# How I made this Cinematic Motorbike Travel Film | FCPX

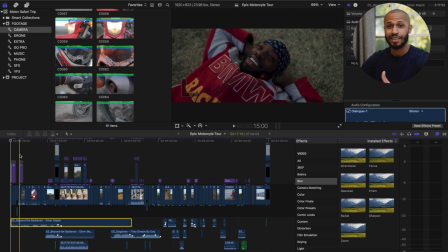We'd already slept at Lake Natron, and we were tired, but we were happy that we had finally made it to this amazing location.
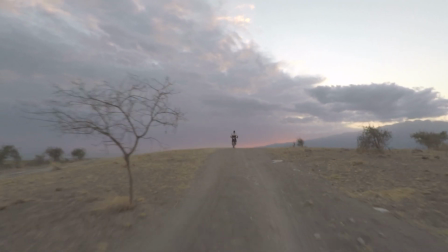And this was the first scene because we were actually going to drive to a viewpoint to capture some additional shots, hoping to get the sunrise.
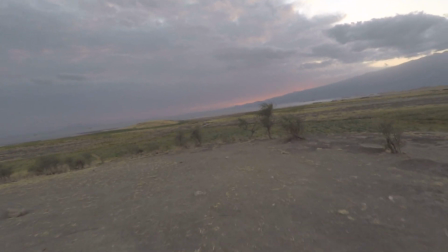But unfortunately, it was a cloudy day, so we were not able to get the sunrise, but we just worked with it.
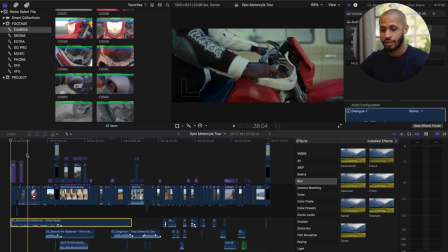But this was so it started with the last day.
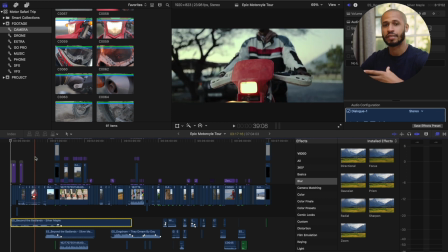And then after that, so I was piecing together, and this was the time where I was actually able to take out my camera because the whole time it was really dusty.
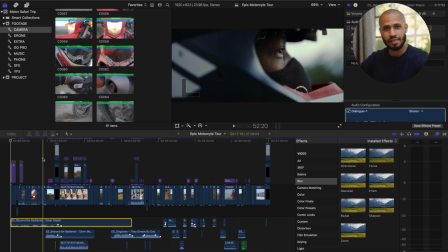So I started to record bits and pieces, and I wanted to kind of create a story of these bikers, putting on their helmet, and then they're about to go into an adventure. not knowing that this is,
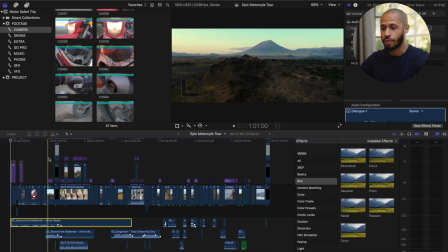for the audience, not knowing that this is actually the end. Then after that, did an opener to kind of reveal where these bikers were at, you know, to just kind of to present context for the scene. So you see these little close-up shots, and then after that you see this epic shot of
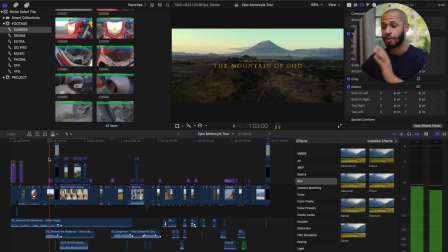the view of you know, the mountain of God, the intro, and you see the bike going down, and it kind of gives you an idea of what's going to be happening. So after that, then I start off with a bit of a title, Every Adventure Begins,
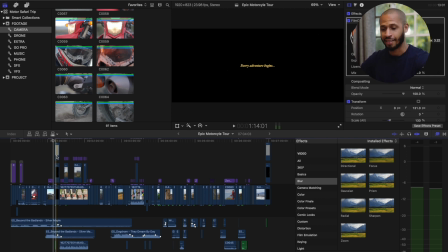because at the end, it ends with a finishing to that statement.
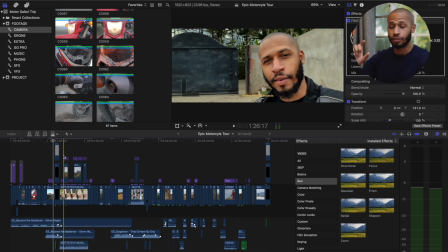And from there, like, I actually used an iPhone to record this part, which was the beginning of when we were about to leave with the bikes, just to give context about what was going to happen.
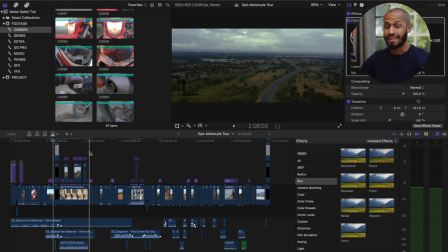Then after that, I jumped onto actually the scenes of the beginning of the journey, going to the hot springs.
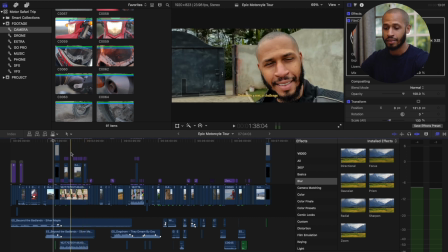And what basically I did here was I was speaking,
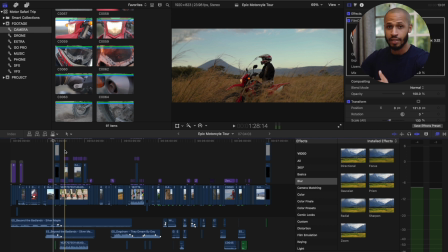and just to provide a bit of context and to feed the visual appetite for the viewer watching, I put B-rolls from the different scenes and some views.
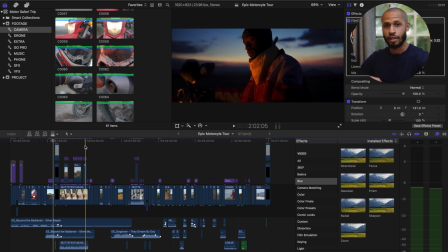And when I was speaking about ABD, I introduced them so that you're able to see him, and just to provide additional, I guess, references for the viewer to understand what I'm talking about.
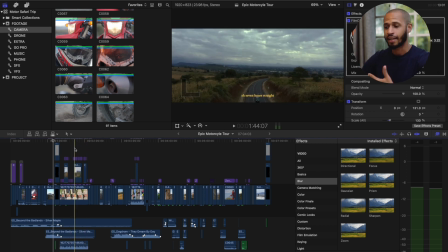If I just spoke, I feel like it would have lost the interest for the viewer.
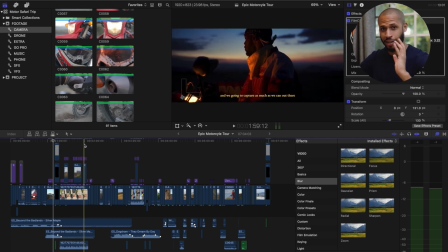So B-roll is essential for any time when you're creating like these shots. Record as much as you can so that you have enough footage to play with.
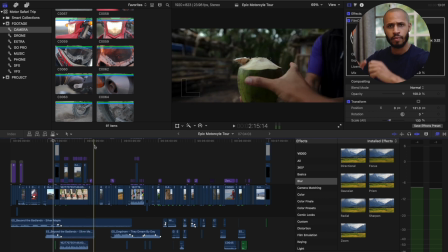After that, I used a drone and also some handheld shots to capture some shots at the hot springs. And this was more to just show the space itself, to show how it looks, the location.
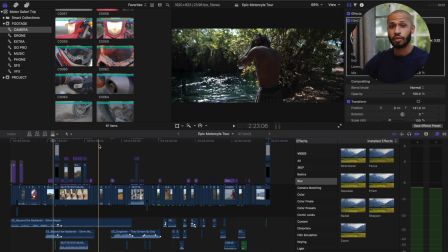And then from there also, I actually got one of the people who swim avidly
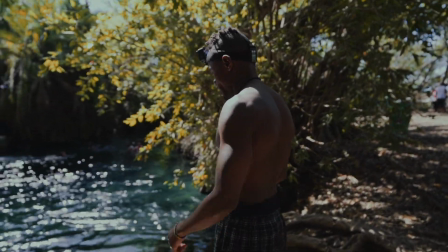at the hot springs to jump into the water with a GoPro attached to his head.
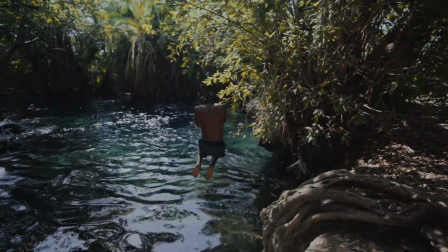And he was able to capture some additional shots for me, just to create a different perspective of how it actually is inside the water.
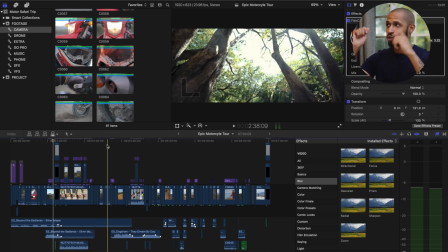Additionally, I recorded him doing some, you know, swings, because he does some amazing, you know,
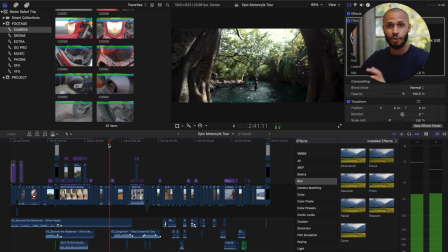swinging action shots, and it was quite impressive, and used that for transition. So in this area over here, when he came back and he was swinging back, and just the moment he passed through,
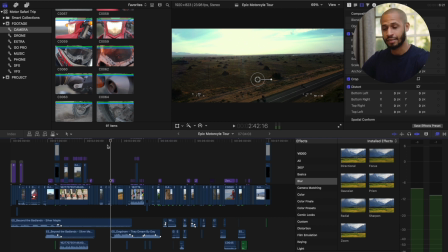I transitioned it to the next scene to just continue the story.
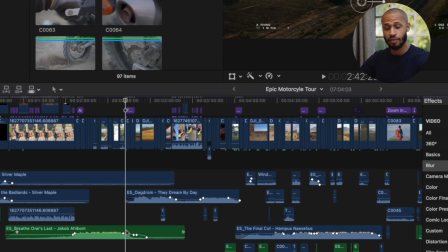And as I transitioned to the next scene, I actually reduced the sound from the previous soundtrack, which had changed to Jacob, Breath One's Last, and then I transitioned to Daydream by the Day, Dagdron,
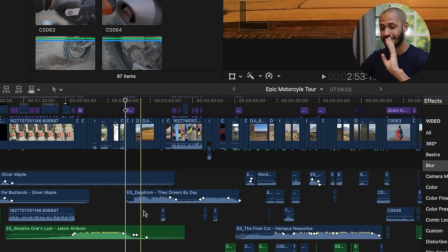excuse me with the names that I'm trying to say here.
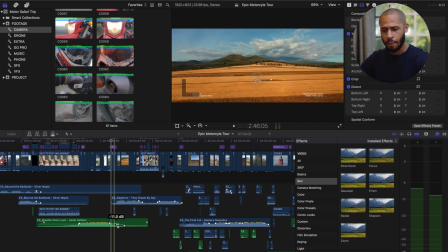But so I reduced the track that was ending for this sequence, and then I started a new track. And the reason why I was doing this was so that I could keep the audience engaged, as if every single time we went to a different scene, the scene had its own musical anthem. And that's how, you know, music is so important when I'm creating these videos.
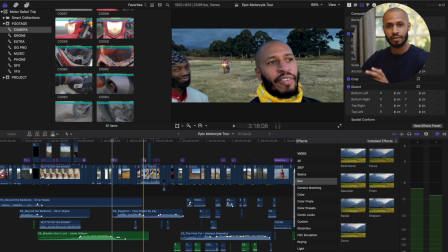So this track kind of brings it into that scene where we're going to West Kilimanjaro, where I'm going to start taking photographs of the bikers.
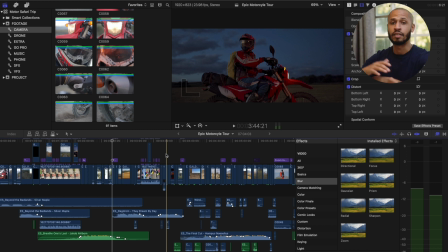And after that, it's like a night scene. We end it off, and I'm going to sleep.
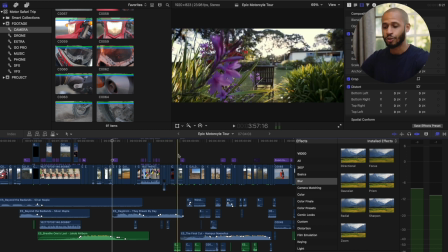As you can see, I'm also transitioning the sounds.
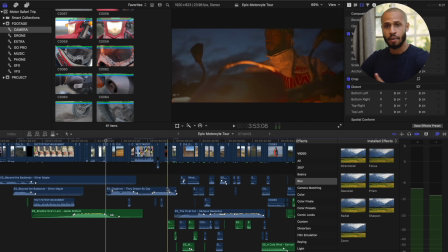Over here, you can see that this soundtrack now, by Daydream, it starts to end, and then the new soundtrack starts to come.
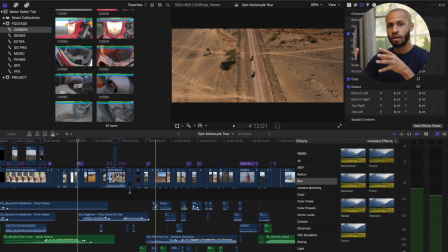And this is kind of like in the middle of this film. And what I wanted to do was to start kind of creating an anthem,
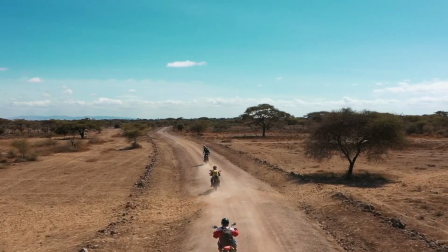and to kind of make it seem as this safari was just, you know, one for the books, and, you know,
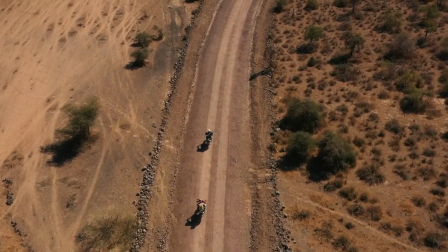showing these epic moments that we were seeing as we're going to Lake Natron to see Odonyo Lengai, which is the mountain of God.
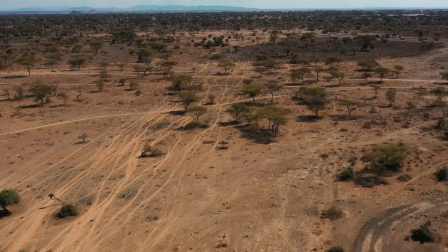And I, you know, put this amazing track by Hampus,
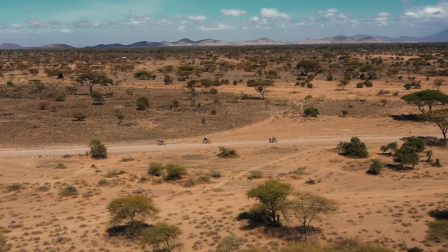and it's called The Final Cut, you know, really upbeat track.
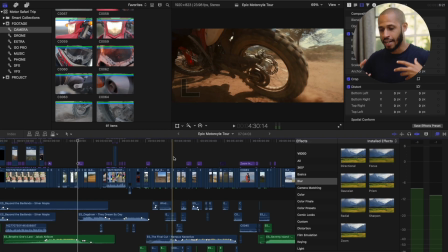And that was how to kind of create that adventure feeling, safari feeling.
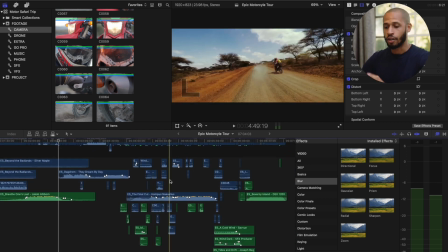Additionally, what I did is I put a lot of emphasis on sound design.
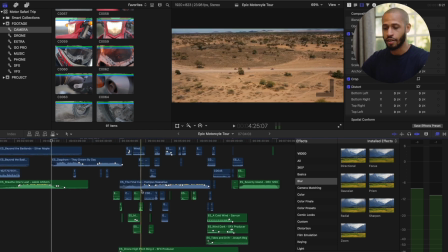As you can see, all these different pieces over here are the sound designs that I use.
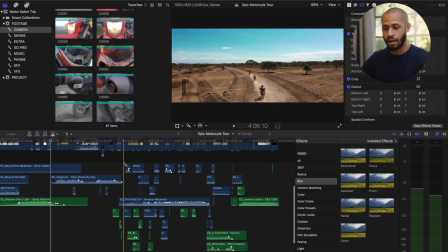And I'll play them for you so you can actually hear how it sounds without the actual soundtrack.
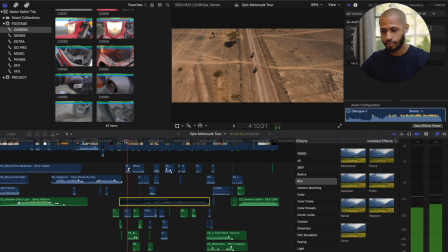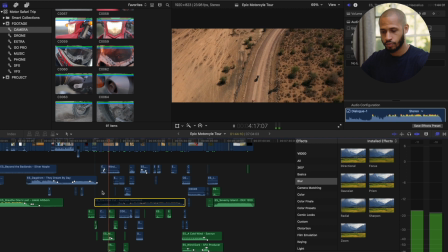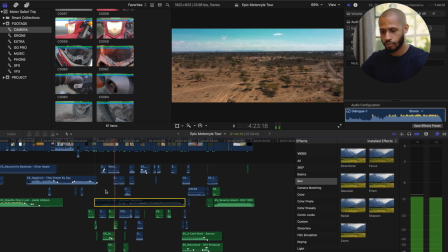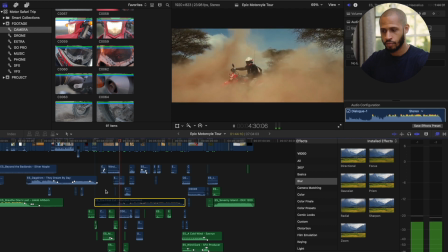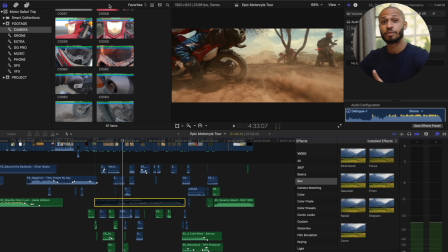All right, so the other soundtrack that you're hearing of me speaking was actually coming right from the camera that I was using. So it was the inbuilt microphone that was taking some of the audio, so you could hear me telling the bikers in Swahili, leta mambo, which means like bring it on.
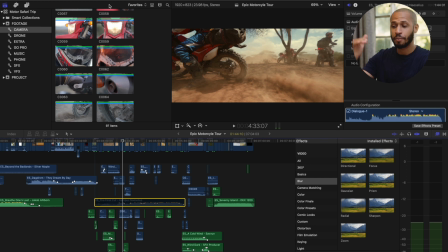And you don't really hear it when I put the actual soundtrack, but you can actually just hear the sound of the bike. So I just wanted to bring it to life with the sound design.
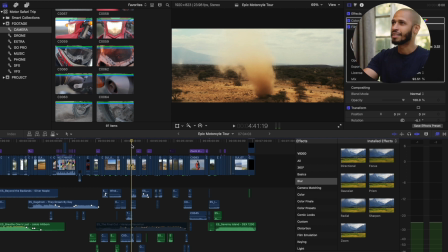So when you could see the, basically the tornadoes, but they're called something else, they actually don't make any sound at all. They're so silent because it's really fine sand, but I added a bit of thunder and rumble and also a bit of wind
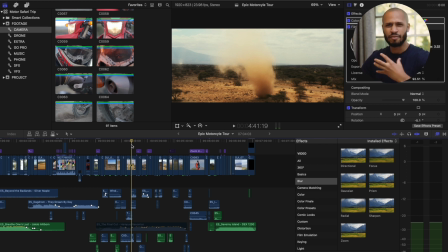noises for you to hear that feeling as if that's how it sounded.
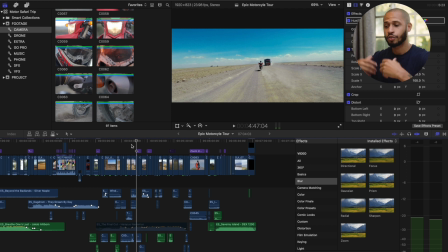Because that was actually a drone shot, and drones don't take any audio, so I had to add that just to build a bit of texture in the footage.
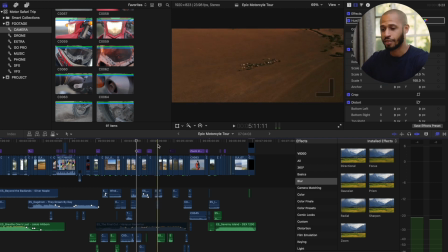Afterwards, it was just drone shots and additional shots that I captured with my camera until the end.
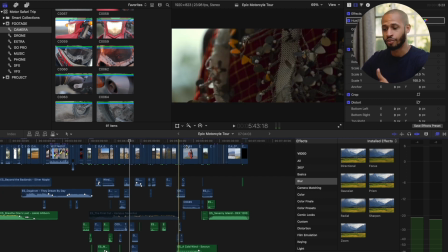And again, I used sound as a way to transition between spaces.
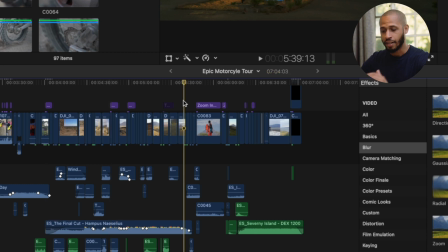If you can see over here, as I was transitioning from the final ending scene here to the next scene, I changed to a different soundtrack.
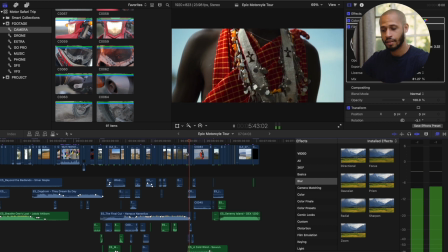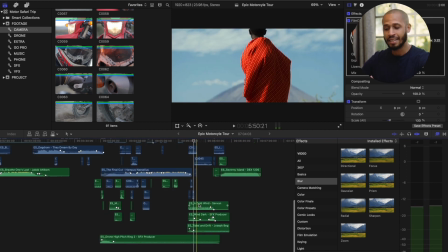Okay, so here what I did is that I had two soundtracks. One was doing the drums, and then another one I actually used was a video recording that I'd done before
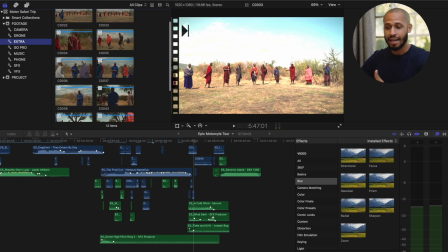on a different shoot of Maasais when they're making their sounds.
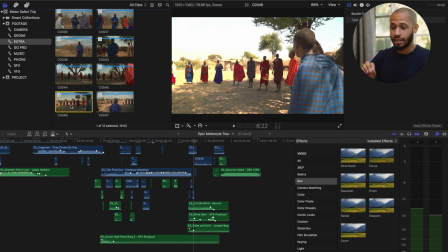So I took that sound and I used that in the footage, just a sound bite,
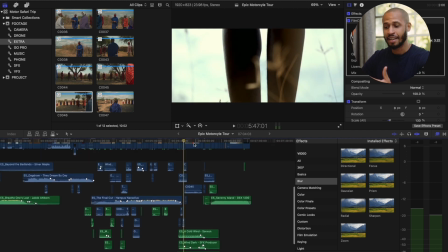to build more texture, as I said, in this scene, because I wanted to make it, feel really sacred.
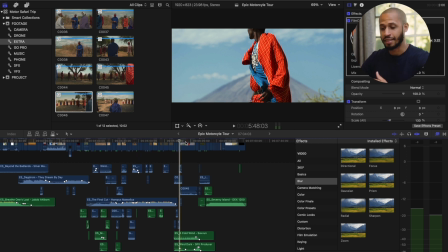We're in this amazing location, and I used that sound bite because the Maasai who was singing had this amazing voice.
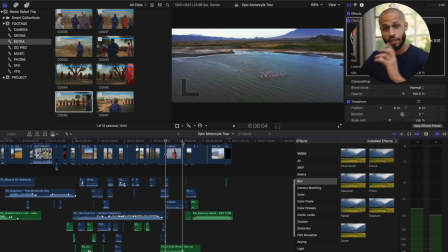So I used that part.